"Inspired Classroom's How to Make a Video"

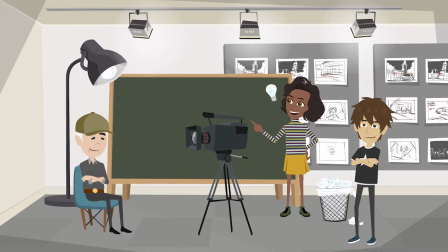0:19 Welcome! Today we're going to share tips for making your own video. There is a good chance that your video will be seen by people other than your teacher and classmates.
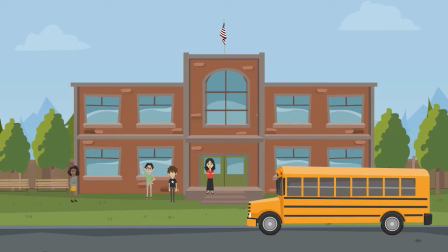0:28 With this in mind, here are some things to consider. Many schools around the country have camera and editing equipment available for student use. However, if this option is not available, you can easily make a wonderful video on something as simple as an iPhone or smartphone.
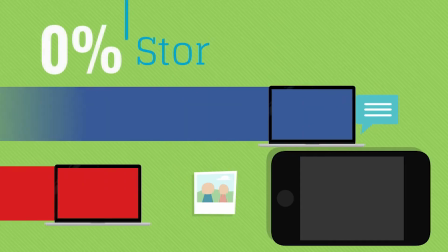0:44 In either case, here are some technical things to remember. It's important to make sure your phone has enough storage space before you start filming.
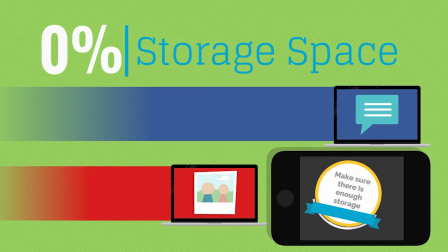0:53 It would be a bummer if you ran out of space before you finished.
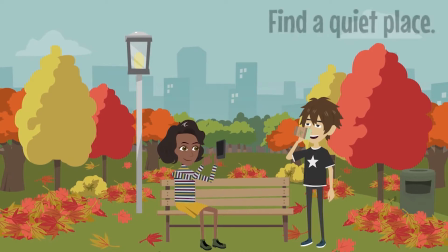0:56 Make sure you find a quiet place to film so background noise isn't distracting, as it could take away from the focus of your video.
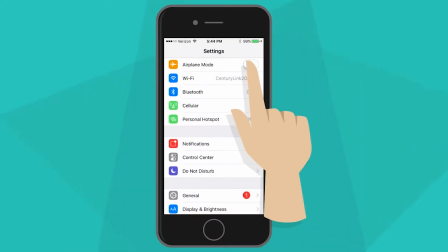1:03 Turn off the notification function by switching on airplane mode so recording is not interrupted and does not accidentally stop.
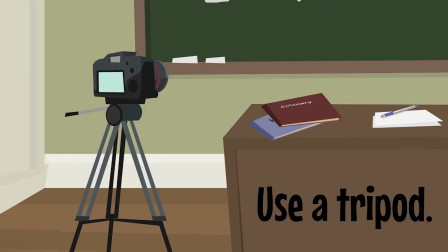1:12 If you can, use a tripod to ensure stability of the camera. Try to find a well-lit place.
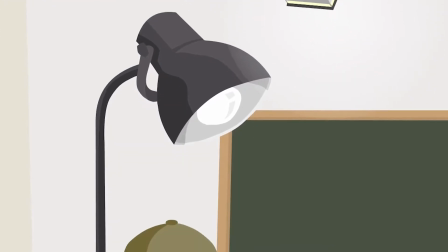1:20 It is important that your subject is easily seen in an area that is not too dark.
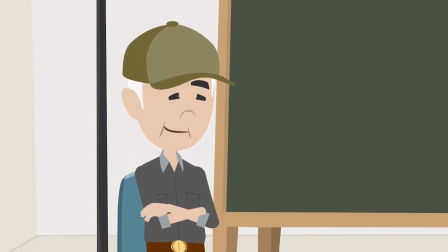1:25 You want to make sure your audience can clearly see your subject.
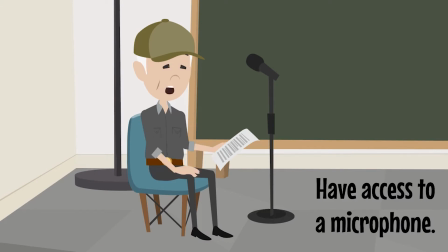1:30 Having access to a microphone could be useful to ensure the clear quality of what is being said on screen. However, if you do not have this available to you, you can still have excellent sound.
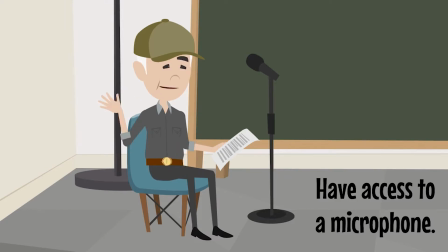1:42 Just make sure the speaker is speaking clearly and loudly. It is important to remember to film horizontally and not vertically.
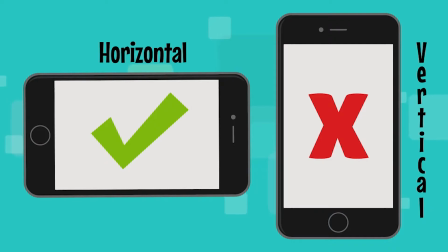1:50 Otherwise, your video will not be able to be viewed correctly on the television. An easy way to remember this is, when you are recording, make sure the direction of your screen matches your TV.
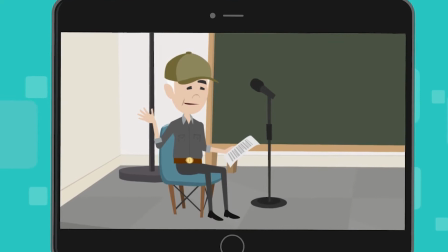2:03 Finally, if you are filming on your phone, do not use the zoom. If you do, your video will become pixelated and grainy.
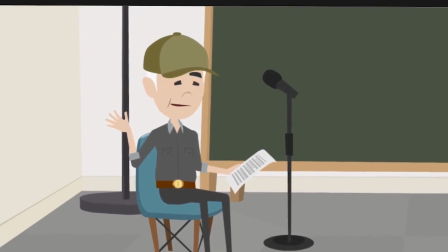2:12 This will make it difficult to see it when it is on the big screen.
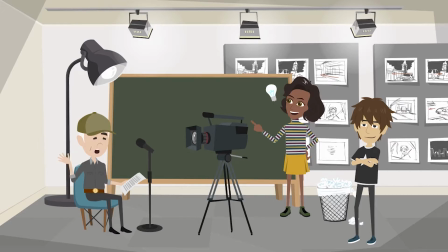2:16 In addition to these technical tips, here are some cinematic rules of thumb to follow when composing your shots before you hit record.
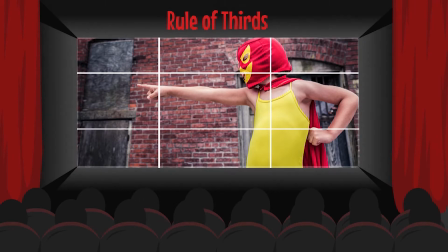2:25 Rule of thirds. Imagine there are two lines horizontally and vertically across your screen, almost like a tic-tac-toe board. This will help you compose your shot. Shots are more exciting when the subject isn't in the middle of the screen.
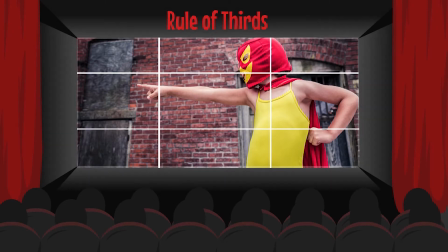2:40 By placing your subject on one of these lines instead, your video will look more appealing.
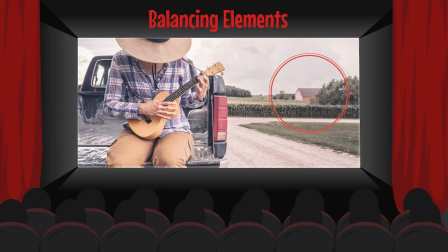2:47 Balancing elements. Though the rule of thirds is important to remember, it can also throw your shots off balance. Make sure you balance each shot by using an object or subject of lesser importance to fill the empty space.
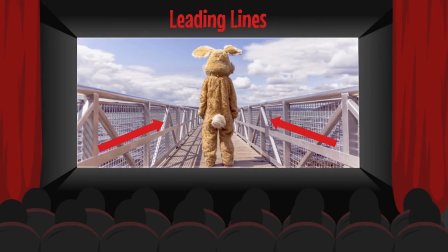3:02 Leading lines. Our eyes are naturally drawn to the lines of a photo. This has a big impact on the composition on your shots. Before you hit the record button, be aware of where the lines in the shots are leading.
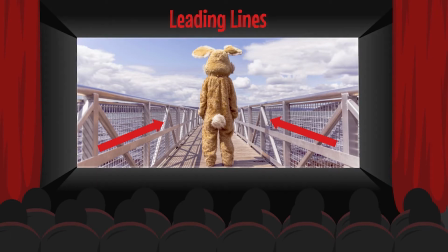3:16 In most cases, make sure they are leading to your subject. Viewpoint.
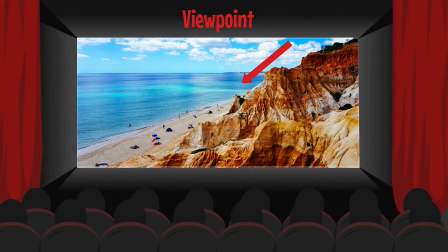3:23 Before you start filming, think about where you want to shoot from. Imagine that the lens of the camera is someone who is watching what you are shooting. If someone was at a beach, is this the best angle to see the sunset from?
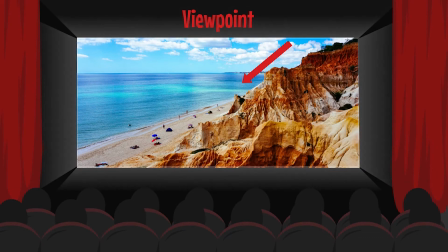3:37 Is there a different place that I could see it better? Also, think about whether or not an eye-level angle is the best one. Potentially, you could stand on a higher surface and angle the camera down to create more of a bird's eye view of a beach,
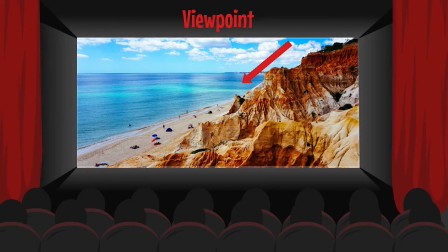3:52 or lay on the ground and shoot up to see more of the sky rather than the ocean. Take a moment to consider all your options. Background.
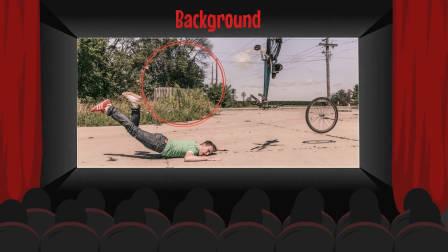4:03 Remember that everything the camera sees, the audience sees. If the background is too busy, it'll take away focus from your subject. You don't want audiences looking at all the patterns and colors in the background instead of the main subject you want them to focus on.
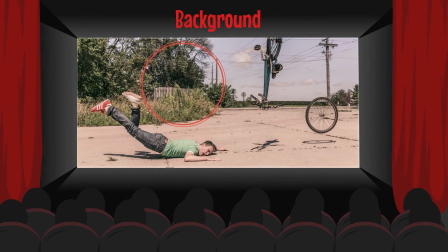4:18 Keep background simple to make sure this does not happen. Create depth.
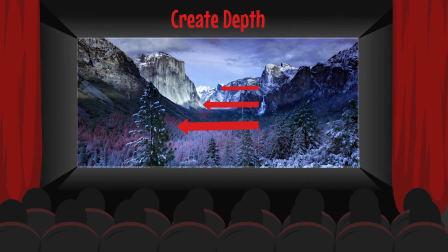4:25 Creating depth makes your shots more exciting if done correctly.